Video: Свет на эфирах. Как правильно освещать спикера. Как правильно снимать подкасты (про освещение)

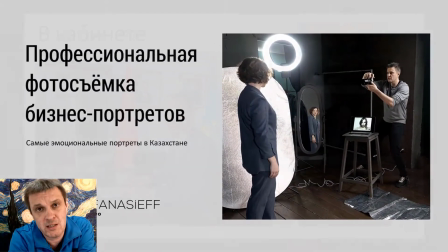[0:07]
Всем привет! Меня зовут Илья Афанасьев. Я профессиональный фотограф больше 10 лет.
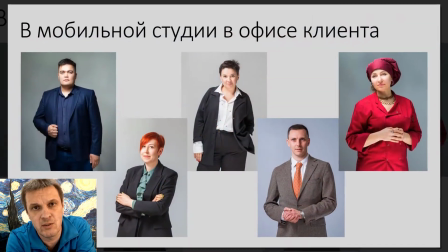[0:12]
Последний мой продукт, который я активно развиваю, это портреты в офисе клиента.
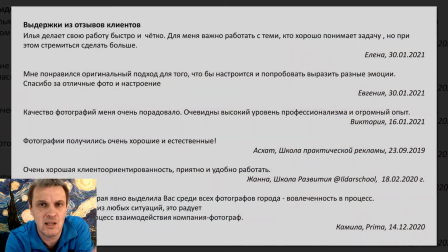[0:16]
То есть, приезжая, разворачиваю фон, свет, все дела и произвожу съемку всего персонала непосредственно на месте.
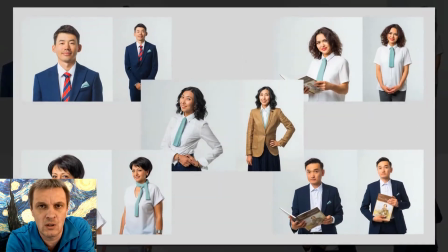[0:24]
Я очень люблю канал Radio Aurora на YouTube.
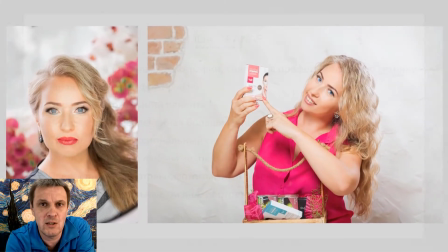[0:29]
И я вижу, какие разные сейчас видео там выходят с точки зрения освещения спикеров.
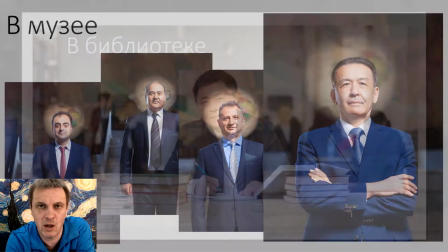[0:34]
И хотел бы немножко рассказать о том, как, мне кажется, стоило бы организовать освещение, если вы снимаете говорящую голову.
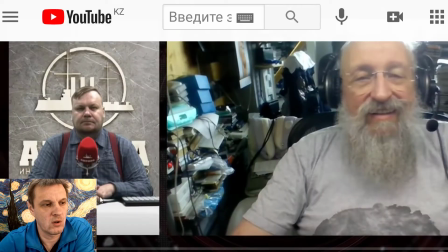[0:42]
Ну, то есть, когда мы снимаем человека либо по пояс чуть выше, да, либо по грудь, как вот здесь. Вот эти вот два варианта я бы хотел рассмотреть. Михаила Кукарева я очень люблю, он очень крутой журналист, прекрасно ведет эфиры, но вот очень со светом ему не везет.
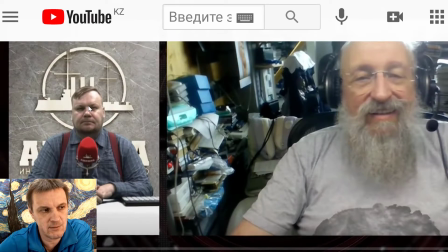[0:57]
Вот этот вариант вот в этой студии, чем он плох? Дело в том, что свет заходит сзади, и фактически из-за этого у нас полностью всё лицо оказывается в тени. И вот этот блик на голове, он очень яркий, практически на грани пересвета. Это самая, получается, яркая, самопривлекающая точка во всём его лице.
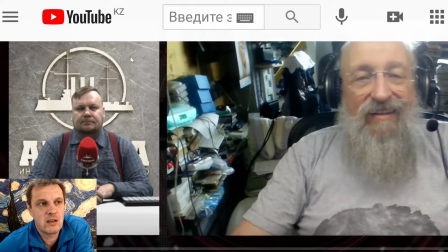[1:14]
И это просто, ну, как бы блик, который нам ничего не говорит.
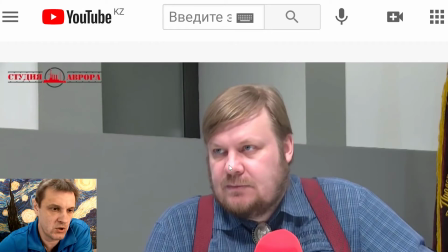[1:19]
Вот в этой студии здесь значительно больше источников освещения, но свет всё равно приходит сверху. И хотя бы с одной стороны у нас вроде как более-менее ровно свет ложится на лицо, глаза опять же оказываются в зоне тени.
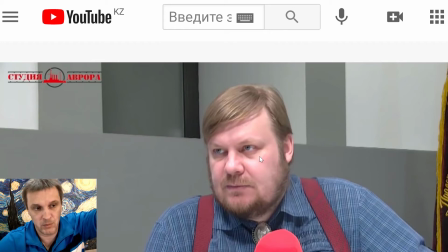[1:32]
То есть из-за того, что надбровные дуги здесь присутствуют и свет стоит получается сверху, у нас опять же глаза оказываются в зоне тени. Это нездоровая ситуация и давайте немножко поговорим о том, как в принципе стоило бы выставлять свет для спикеров, для того, чтобы снимать вот такие эфиры.
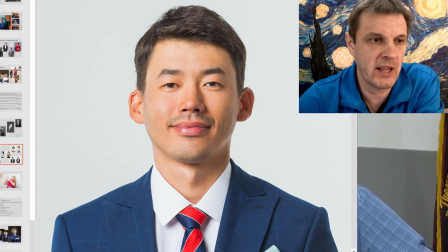[1:51]
Вот это не самый мой лучший портрет, но на нем очень хорошо видно, как располагается свет и какая тень получается от носа в случае, если мы идеально выставляем свет, чтобы все было очень хорошо. Это мужской портрет, здесь мы можем себе позволить на некий градиент, у нас часть лица получается в тени.
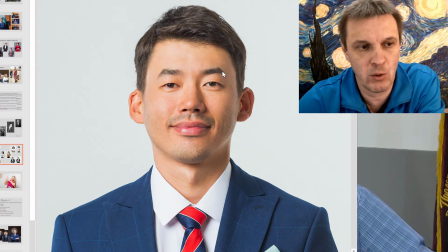[2:08]
Самое главное, что смотрите, у нас половина лица очень хорошо освещена, а на второй половине у нас начинается градиент, то есть переход в темную сторону. Еще сзади у нас присутствует определенная подсветка, что таким образом, в принципе, вот эта вот грань еще хорошо подсвечивается. Это вот классика такого хорошего, здорового портрета. Как здесь выставлен цвет?
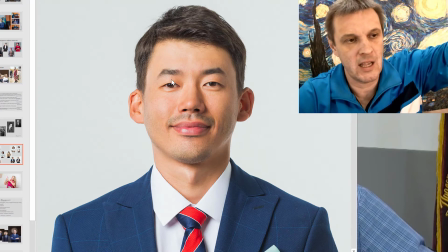[2:27]
Цвет находится под 45 градусов от нас по горизонтали и под 45 градусов наверх, если мы говорим о вертикали.
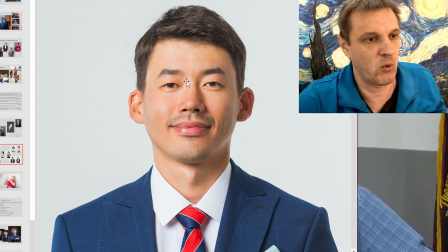[2:35]
То есть, видите, если мы увеличим эту фотографию,
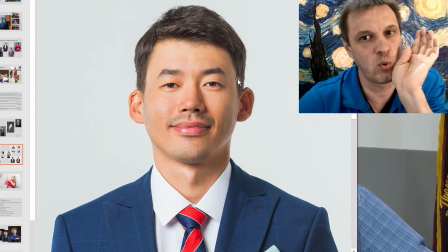[2:38]
то мы можем увидеть, что блик на глазе как раз присутствует под 45 градусов вверх относительно непосредственно зрачка.
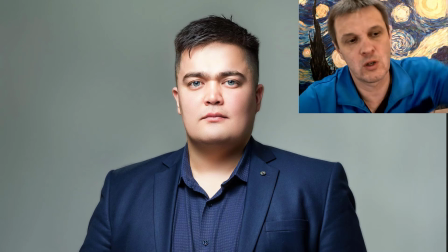[2:47]
Давайте посмотрим еще один вариант, когда свет заходит, получается, не сбоку, а непосредственно по центру.
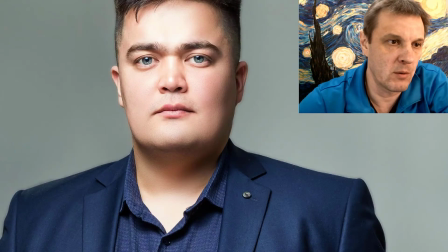[2:54]
Его, получается,
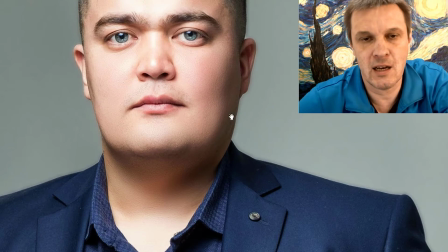[2:56]
сила должна быть такой в этом случае, чтобы на краях лица образовался градиент, чтобы, получается, полутень уходила в эту сторону.
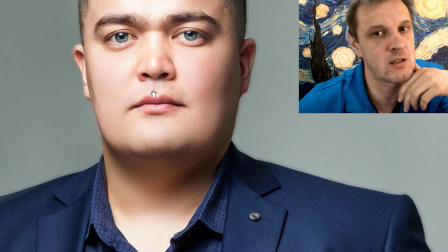[3:04]
И тогда у нас получается лицо объемное. Если нам просто будет сверху и прямо бить в прожектор, ну или какой-то свет,
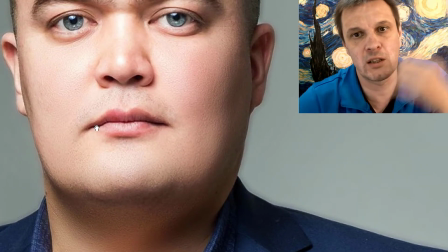[3:12]
то может возникнуть ситуация, что лицо освещено достаточно таки ровно и не происходит вот этого объема.
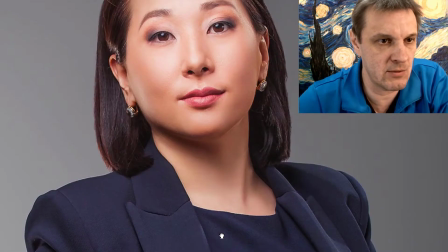[3:19]
Давайте посмотрим еще один вариант. Здесь вот тоже мы можем видеть вот эту вот ситуацию.
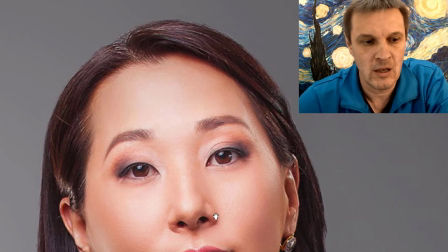[3:24]
Свет получается находится практически по центру, но чуть-чуть уведен в сторону. И вот этот вот тень под носом, она как раз создает вот эту ситуацию. То есть мы видим, что она очень маленькая, очень красивая. И мы видим черты лица в связи с тем, что присутствует вот эта тень.
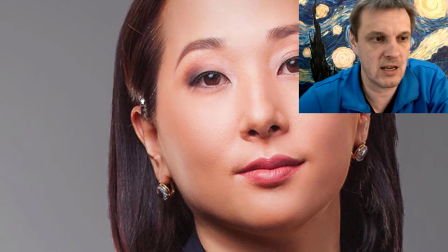[3:40]
И свет уходит, тень на краю лица. Здесь также сзади, если вы посмотрите, есть дополнительное освещение.
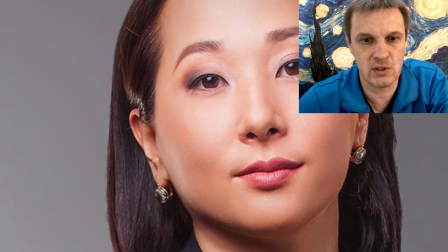[3:48]
То есть подсвечиваются волосы здесь, ухо здесь.
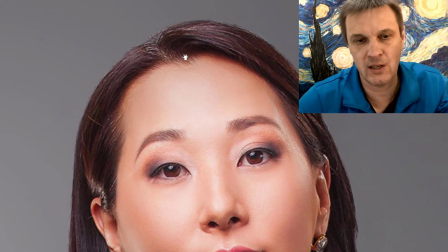[3:51]
Это получается сзади на затылок человека направляются еще дополнительные источники освещения. Они такие узкие, направленные, зажатые получается шторками. для того, чтобы нигде в другом месте этот источник не проявился и не попал непосредственно в камеру.